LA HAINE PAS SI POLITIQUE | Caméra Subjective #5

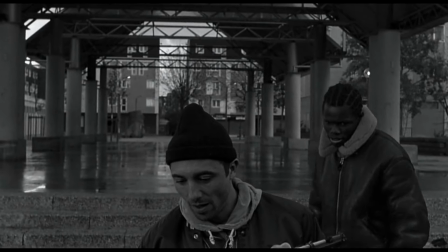(12:27)
Parce que les violences policières, ce sont des accidents. Quand c'est pas de la légitime défense, attention.
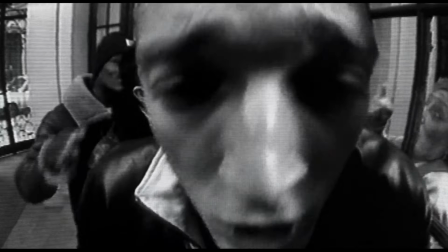(12:31)
Allez hop, après les bobos et les fans de Kassovitz, maintenant j'ai tous les proflits qui vont lâcher un pouce rouge.
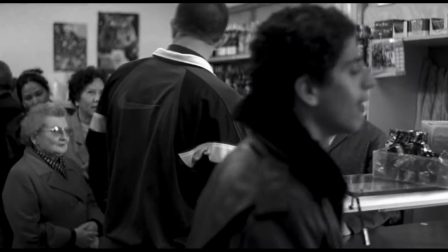(12:36)
Donc ces situations peuvent être surprenantes, ou même drôles pour certaines, mais relèvent toujours de l'exceptionnel.
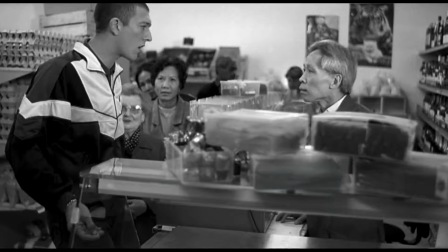(12:41)
Ma théorie, c'est que le film s'appelle la haine, car il fout la haine aux spectateurs. Enfin, dis ça mais on doit être 20 en France à s'énerver devant ce film.
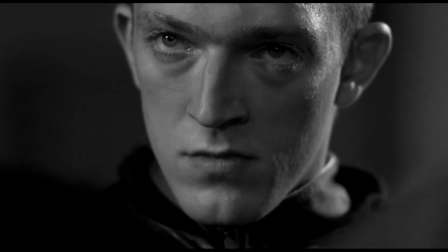(12:48)
Après, est-ce ma faute si on est 20 personnes censées dans ce pays ? Le film utilise un très beau noir et blanc pour alourdir son côté dramatique mais fait constamment des blogs pas drôles.
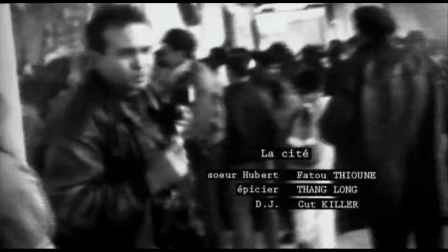(12:55)
Il essaie d'ancrer son récit dans le réel, notamment avec les archives, mais il est un ramassis de clichés et privilégie les situations exceptionnelles. Puis ce carton de fin. Toute ressemblance avec des événements ou personnes existant ou ayant existé ne serait que purement fortuite et indépendante de la volonté des auteurs.
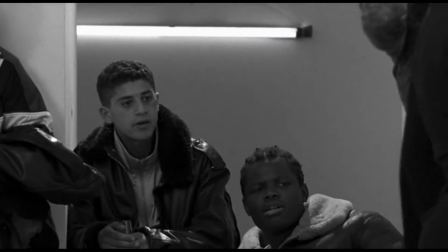(13:09)
Pfff, cette mise à distance est ridicule et encore une fois n'a pas lieu d'être pour un film qui se revendique du réel.
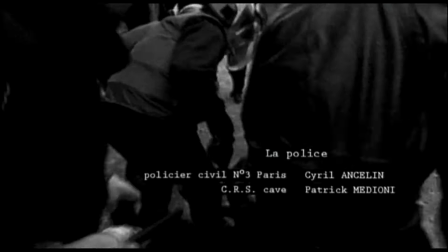(13:15)
Cette fixette sur le réel, c'est pas un truc que je sors de mon chapeau ou que je suranalyse dans l'oeuvre.
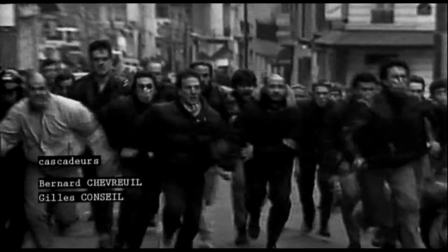(13:20)
C'est les propos même du réalisateur qui est persuadé que son film est une documentation des banlieues.
Aujourd'hui, maintenant, tu peux... Tu vas sur ton compte Instagram et tu auras... Tu auras... Toutes les brutalités policières que tu peux avoir avec les commentaires qui vont avec et l'explication de texte qui va avec. Donc t'as plus besoin d'un film pour te rendre compte de ce que ça peut être. Tu l'as, tu as axé sur différents médias, sous différents angles, donc tu peux te faire ta propre approche du sujet à l'époque, tu ne pouvais pas.
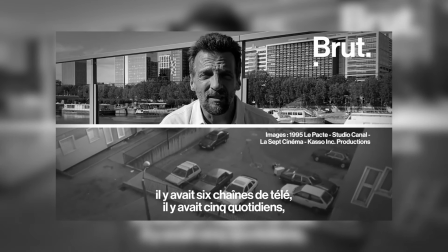(13:49) Donc le cinéma servait à ça. A l'époque, il y avait six chaînes de télé, il y avait cinq quotidiens,
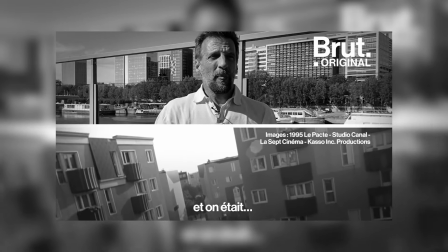(13:56) il n'y avait pas grand-chose pour avoir des informations et on était… tout le monde disait les banlieusards,
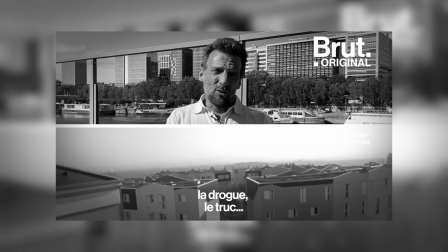(14:04) les kairas, les racailles, la violence, la drogue, truc, personne ne disait, ils sont drôles, ils sont intelligents, ils ont du talent.
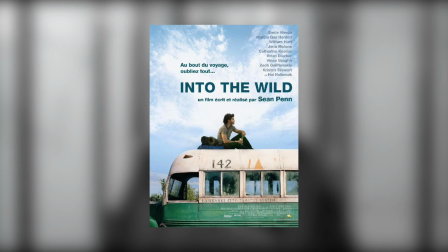(14:12)
Conclusion, la haine fait partie de ces illusions collectives avec Into the Wild, Laurence Anyways et Requiem for a Dream, que je ne comprendrai jamais.
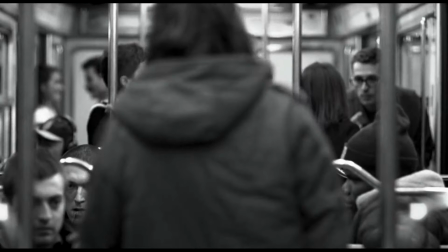(14:19)
C'est un film qui se pense politique mais qui n'est rien.
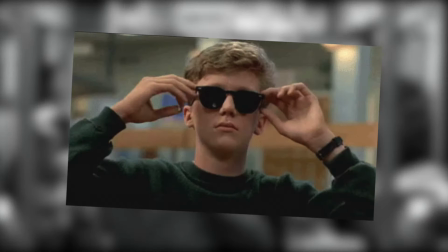(14:21)
Ni drôle ni dramatique, il se veut cool et comme chacun sait, le gamin cool, le cool kid au collège et au lycée, avec le recul il n'avait pas grand chose sous le capot.
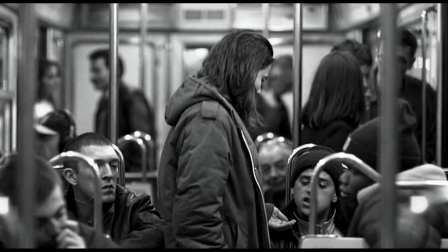(14:30)
La haine est à mes yeux un film fait par un adolescent pour les adolescents, qui ne comprend pas ce dont il parle et qui cherche avant tout le cool et l'impact.
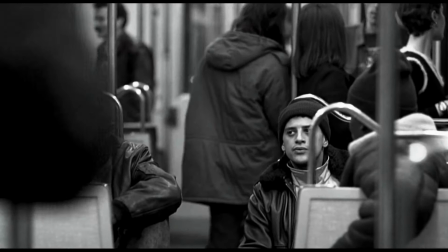(14:37)
Et après tout, pourquoi pas, c'est pas grave. Mais ce n'est pas un film qui bouscule et ce n'est pas un film politique. Puis vraiment, il faut arrêter avec cet axiome parce que c'est ce que c'est, un axiome.
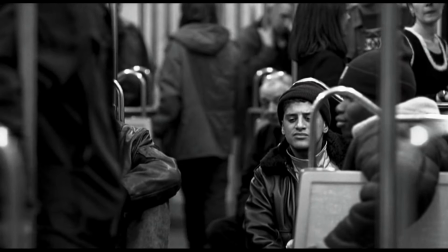(14:45)
Non, tous les films ne sont pas politiques. C'est une proposition considérée comme évidente mais qui n'est jamais démontrée.
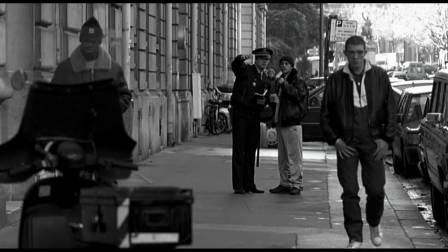(14:50)
Alors, n'essayons pas d'avoir l'air intelligent, soyons-le vraiment. Ou plutôt, tendons vers une amélioration de nos capacités de raisonnement, et ce, même quand on parle de cinéma.
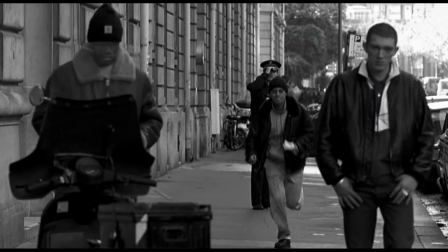(14:58)
Sinon, c'est super facile d'user de ce genre de procédé. Par exemple, je pense qu'une chose ne peut exister sans son contraire.
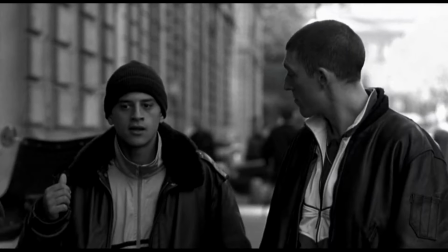(15:03)
Et le contraire d'un film politique est un film non politique. Si vous n'êtes pas de cet avis, je n'ai qu'à me croire un peu plus supérieur et de vous prendre de haut pour couper court à toute discussion avec un zeste de mépris.
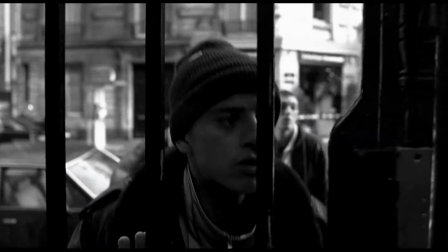(15:12)
Pas très bienveillant comme raisonnement, vous en conviendrez. Alors soyons meilleurs que ça. Je ne pense pas qu'avoir une fibre sociale fasse un film un film politique.
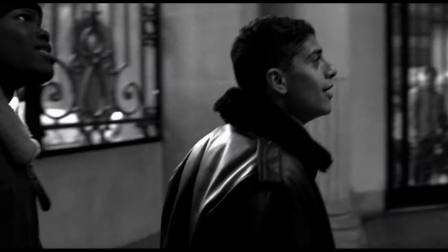(15:18)
J'ai essayé, à travers cette vidéo, de donner un sens plus intense à la politique, bien loin des formules qu'on a l'habitude d'entendre.
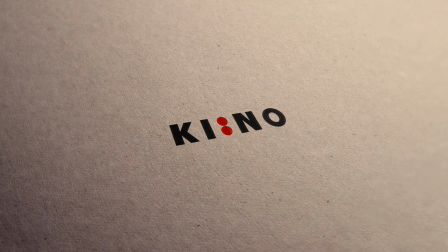(15:24)
J'imagine que cette vidéo en a agacé plus d'un, j'espère quand même que certains en ont apprécié le contenu. Si c'est le cas, n'hésitez pas à poster un commentaire, à mettre un pouce bleu et à partager la vidéo pour aider la chaîne.
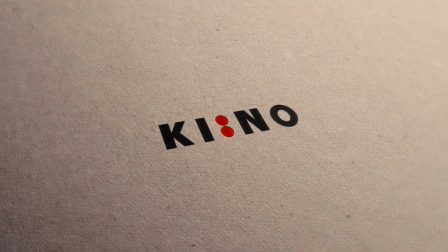(15:34)
Si vous souhaitez me suivre sur les réseaux sociaux, un lien Twitter est en description. Enfin, un lien X, je n'ai pas encore le réflexe de dire X. Et si vous le souhaitez, vous pouvez aussi soutenir la chaîne avec un nom sur Tipeee.
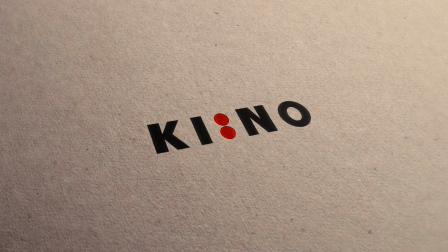(15:44)
Merci de votre attention et à la prochaine.